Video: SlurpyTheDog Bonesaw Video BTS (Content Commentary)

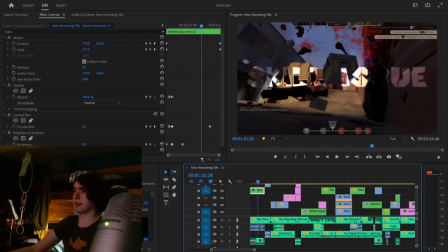Sammy Sonic fan also is a gibbous. I like to put in gibbouses on people in this.
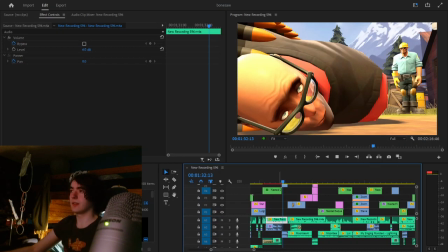And then, you know, Heavy is Dead was a fun reference to make. Because, you know, I'm just making a lot of TF2 community references in this whole video.
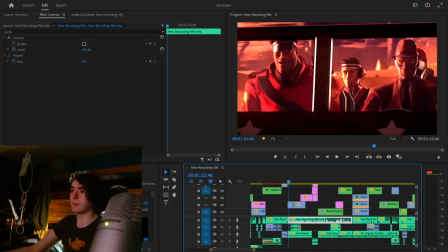I feel like that one was a good one. And it's followed up immediately by, um, what is this? The Red, The Blue, and The Ugly. That's what this is, right? Yeah. If this had come out a month later, there absolutely would have been an Emesis Blue joke somewhere.
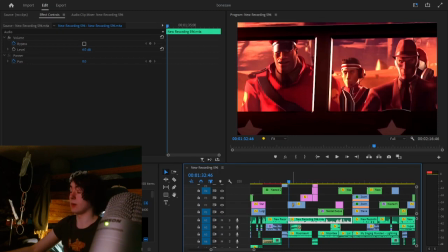I'll definitely have to do that when I make any other TF2 videos.
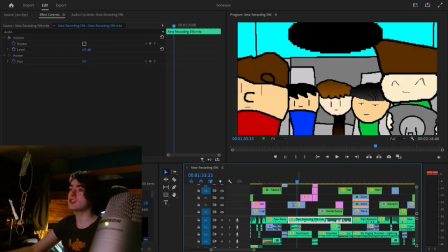Which falls up into the beach, the classic.
Maybe the Vita...
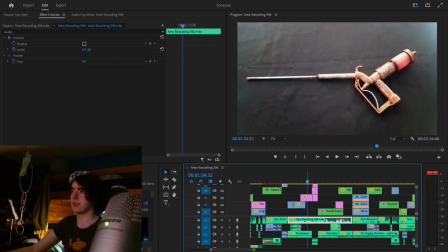This is, I think that's a replica of the thing from Bioshock that the VitaSci is based on. That joke is very quick, but I don't I'm not sure if that's the right star I was trying to make it like the custom Weapons in splatoon like the custom splatter shot jr.
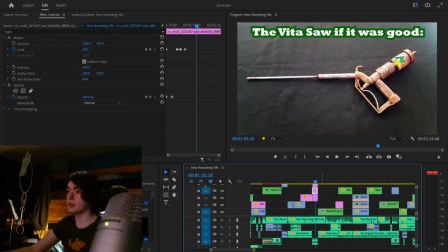You know how that looks it was like the finest off It was good. It's in splatoon and I've got splatoon music. I'm not sure if that's the right star It's a pretty quick joke,
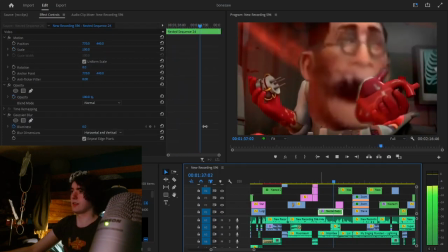but that was just something dumb I thought I would like to harvest some organs And also the music in the background right now is I mean,
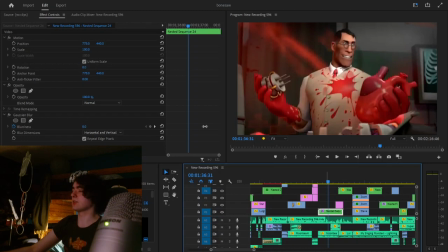it's not from from it But I got it from like it's always sunny. So that's kind of funny That edit took a while to do. Like, having to... Because I had to cut out Medic's head, make that grow, make the mouth grow also,
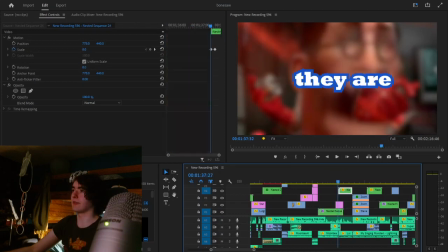cut out the heart, and make that appear beat in front of him. I think this...
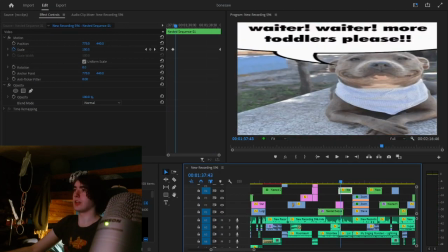I think this was the very first thing I put into the video, was the pitbull growing on screen. I didn't have this background thing, but the pitbull just coming on screen was the first thing I did. but in a digitized
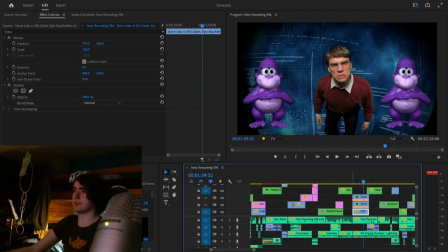space so this is this is a kind of dumb edit it's just bonzie buddy and um bill gates from the the bill gates versus um steve jobs earby just a dumb
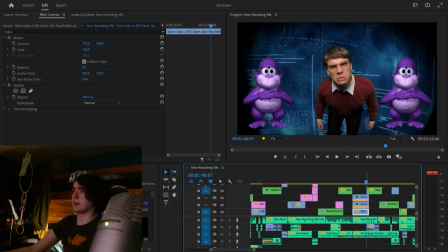silly little bit because i didn't really know how else to uh do it i think another idea i originally had was homer simpson
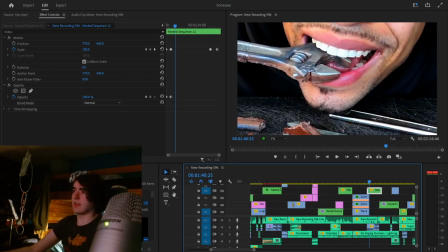when he turned 3d in that one halloween episode and then this video is also was super funny i was just like i'm gonna i'm gonna include it even though it
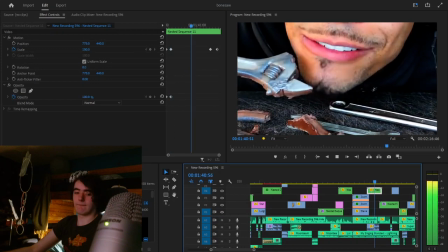doesn't really make sense i can't eat organs i gotta stick with evil and here's more like you know tf2 stuff
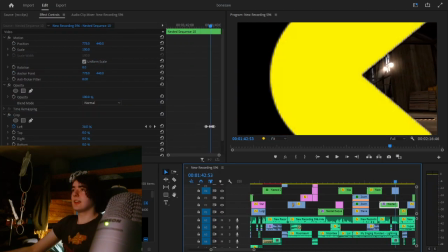pac-man coming on the screen and eating it is kind of interesting because it's sort of a callback to one of my canceled videos where there was a very similar thing with pac-man eating something so it was like i kind of finally got to make this joke in a video that went on main so that was kind of cool
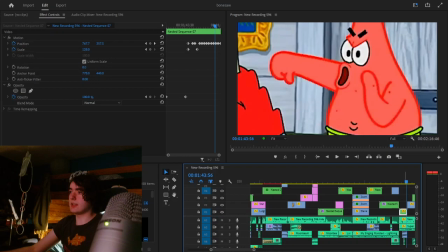and this was also a joke i did i think pretty early uh is this whole bit you know that i think and this took a while
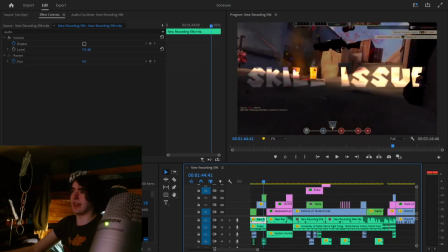too like getting this specific kind of effect with the text where it's bright in the middle and dark in the back like there were some specifics to it that like took a bit longer than you would think and the slip sound effect was just
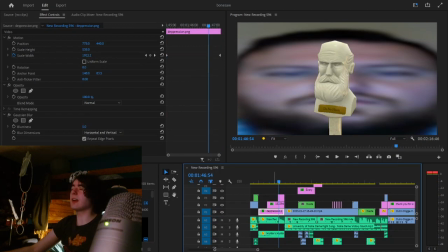That was also one of the first, I think, I don't know. I thought it might have been one of the first jokes, maybe not.
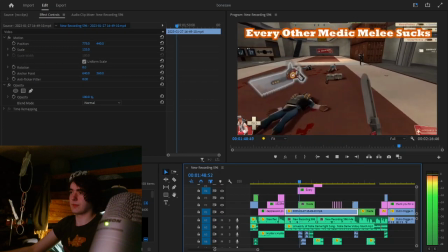But that joke is also just, you know, hashtag hilarious. At this point, you can see I'm getting a little bit desperate.
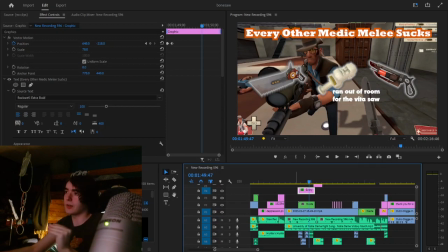Commonly in my videos, when I get to the end, I edited this one out of order. But, you know, I still think I saved the end for last, or a bit of the end. and you can see I'm just using the background footage so I don't have to make many more transitions which was for the best and yeah you can see I ran out of room for the photo
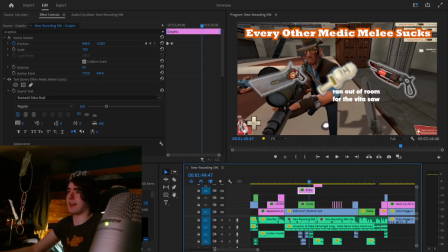saw because I wanted to have them all but then I just ran out of room